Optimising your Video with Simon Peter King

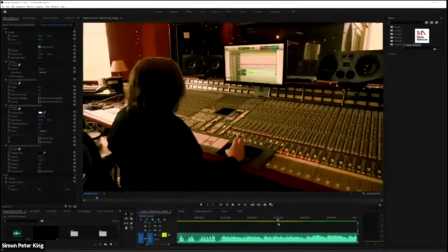[45:07]
Now, both of those are moving cameras. You see how I'm sort of gliding around right to left?
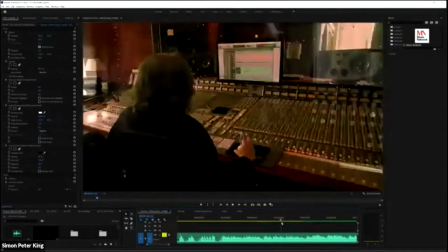[45:12]
And I've done the same thing with Rob. So hopefully, when you transition between those two scenes, I'll just play that,
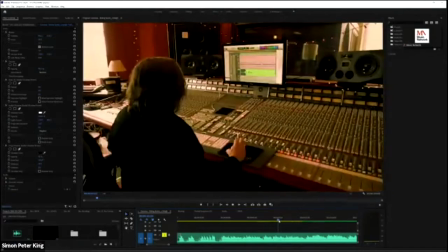[45:22]
it gives a nice dynamism to that scene.
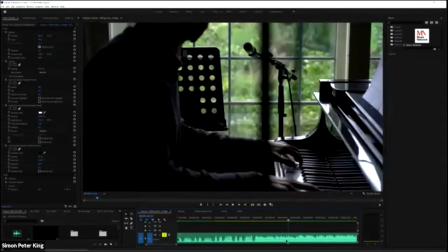[45:29]
And it mixes with the music as well. So rather than static footage,
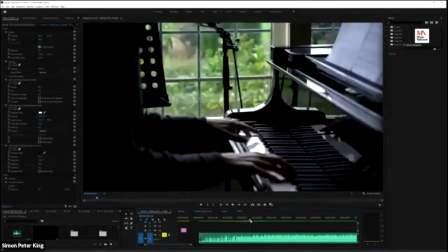[45:36]
which can be a little boring, but it can be nice with the choir performance.
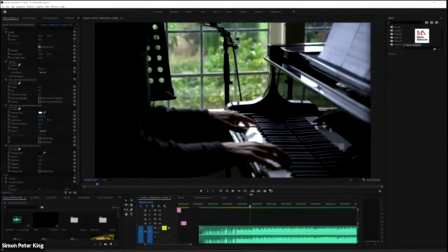[45:41]
It's sort of necessary, really, to have calm.
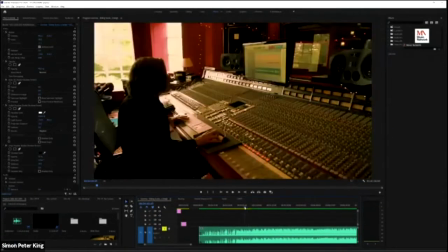[45:43]
You can be calm with the way that you use cameras, and you can be like this, which kind of is a more rhythmic way of taking camera shots.
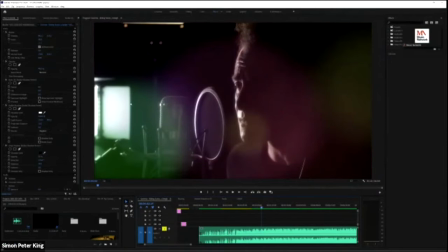[45:50]
Now this is Dan's vocals here. So what I've done here is you'll notice this light here, which is that light there. So this is me using this light on set in a recording studio to create this kind of nice visual effect. Now you get a thing called bokeh, which is nice sort of artistic out of focus things.
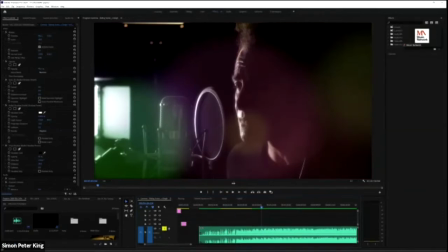[46:09]
Now I've done these are kind of effects that you can apply in post-production,
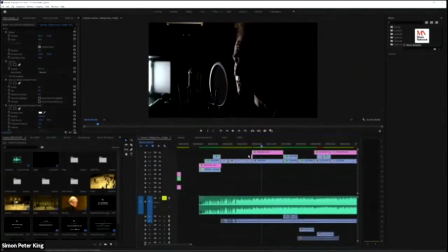[46:15]
but I've done, if I just take the effect off, that's without the effect. So that's just the camera straight out of camera.
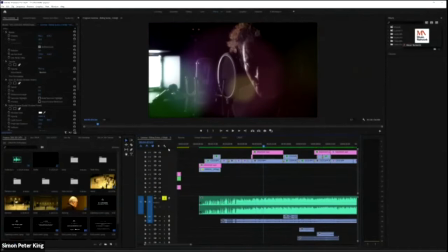[46:22]
Now the effect I've applied over here is a sort of overlay, like a fake lens flare kind of effect.
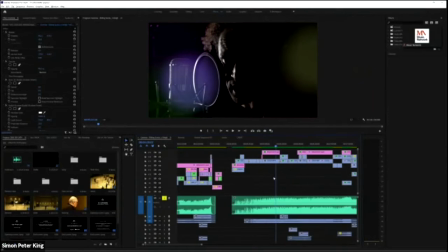[46:29]
But it stylizes things, and it's a nice kind of way of, again, I know I'm sort of going through lots of things here,
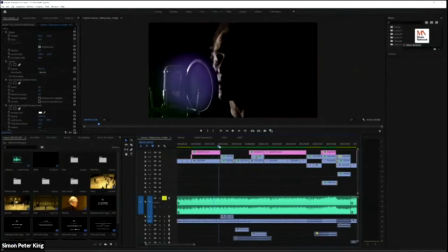[46:35]
but hopefully I'm sort of just creating ideas for you that you can adapt for videos that you're doing.
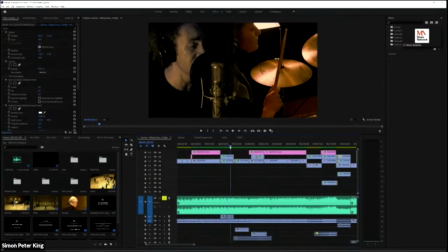[46:41]
So split screens, very basic split screen, having two of the performers on, which is a nice way of providing context as well.
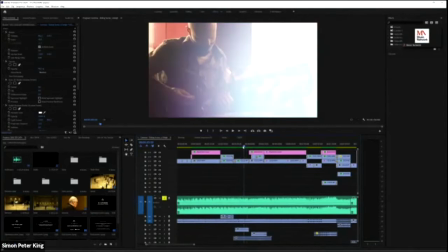[46:50]
This is me playing guitar. So again, what I've done is I've overlaid a sort of light leak type of effect, so it looks like there's a big bright light coming from the right, and it's a nice way of styling a sequence up.
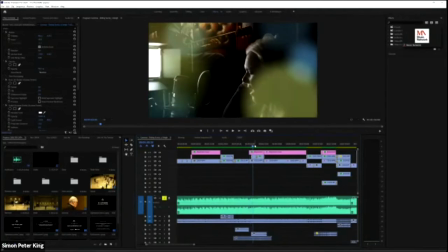[47:04]
There's young Rebecca again with the same sort of. So some of this you can achieve if I just take the lighting effect off.
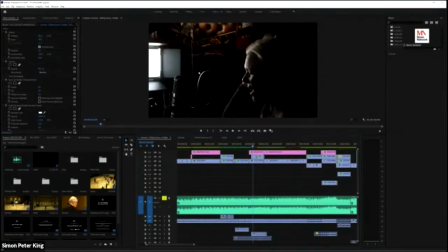[47:13]
You can achieve some of it with the actual light in camera by having it just off the screen,
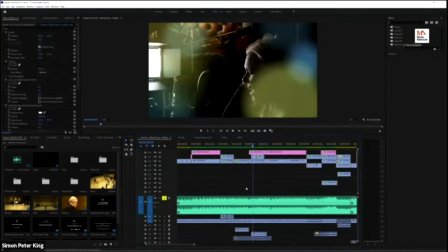[47:19]
and it creates this nice thing, or you can apply it with a fancy effect in the post-processing.
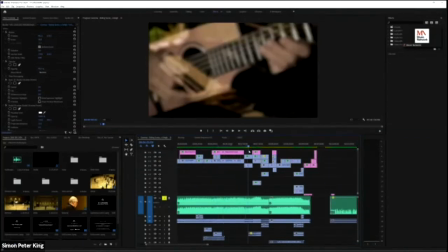[47:25]
And again, that hopefully ties the whole piece together. There's another little example of a split screen here.
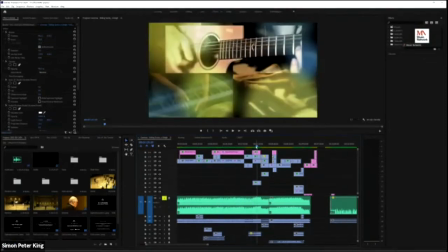[47:32]
If I just play a bit of this.
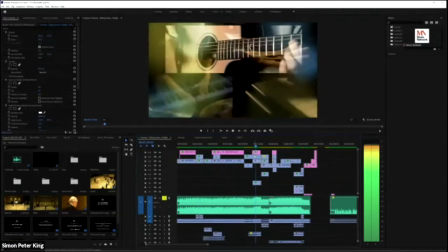So what I've tried to do there is I've combined the three performers,
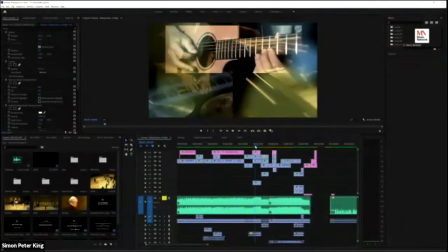[47:46]
djembe player, pianist, which is filmed nice and close up. I filmed that on this little Osmo thing, that pianist, and that's the kind of quality you can get off these things.
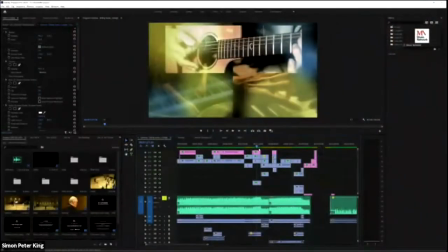[47:57]
They're amazing, extraordinary pieces of kit. So that was all filmed, and this is just the guitar.
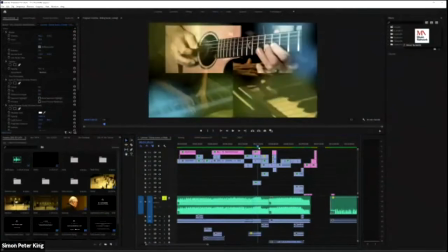[48:02]
It's just me, just here with a static, with a small Sony camera. But again, when it's all applied, it's running a split screen like that.
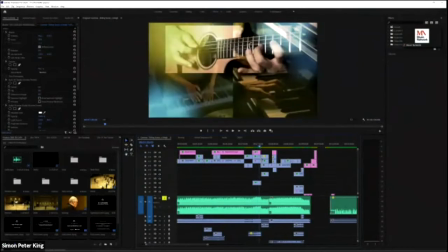[48:10]
You can get some really nice effects that add to the music, and that's the key here. You're looking to enhance the performance, not detract from it. Now, two ways you can do that. You can either make the performers do an amazing job and just film them, or you can try and sort of,
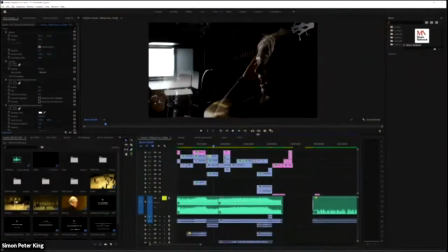[48:28]
use the sort of skills that you hopefully obtain by kind of trial and error through these sorts of things.
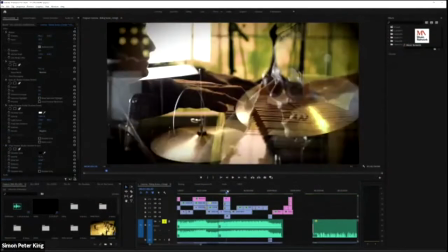[48:35]
Now, there's loads of Domestika is a really good training resource online, and they do all sorts of things, ground up type of training for programs like Premiere Pro and DaVinci Resolve and Final Cut as well. Premiere Rush and iMovie, which are the tablet versions of these things, are terrific as well. And again, that's a way of kind of getting into this without any investment at all. I think the Adobe Premiere Rush I think it's even free. I think it's either that or it's very, very cheap indeed. And it's terrific.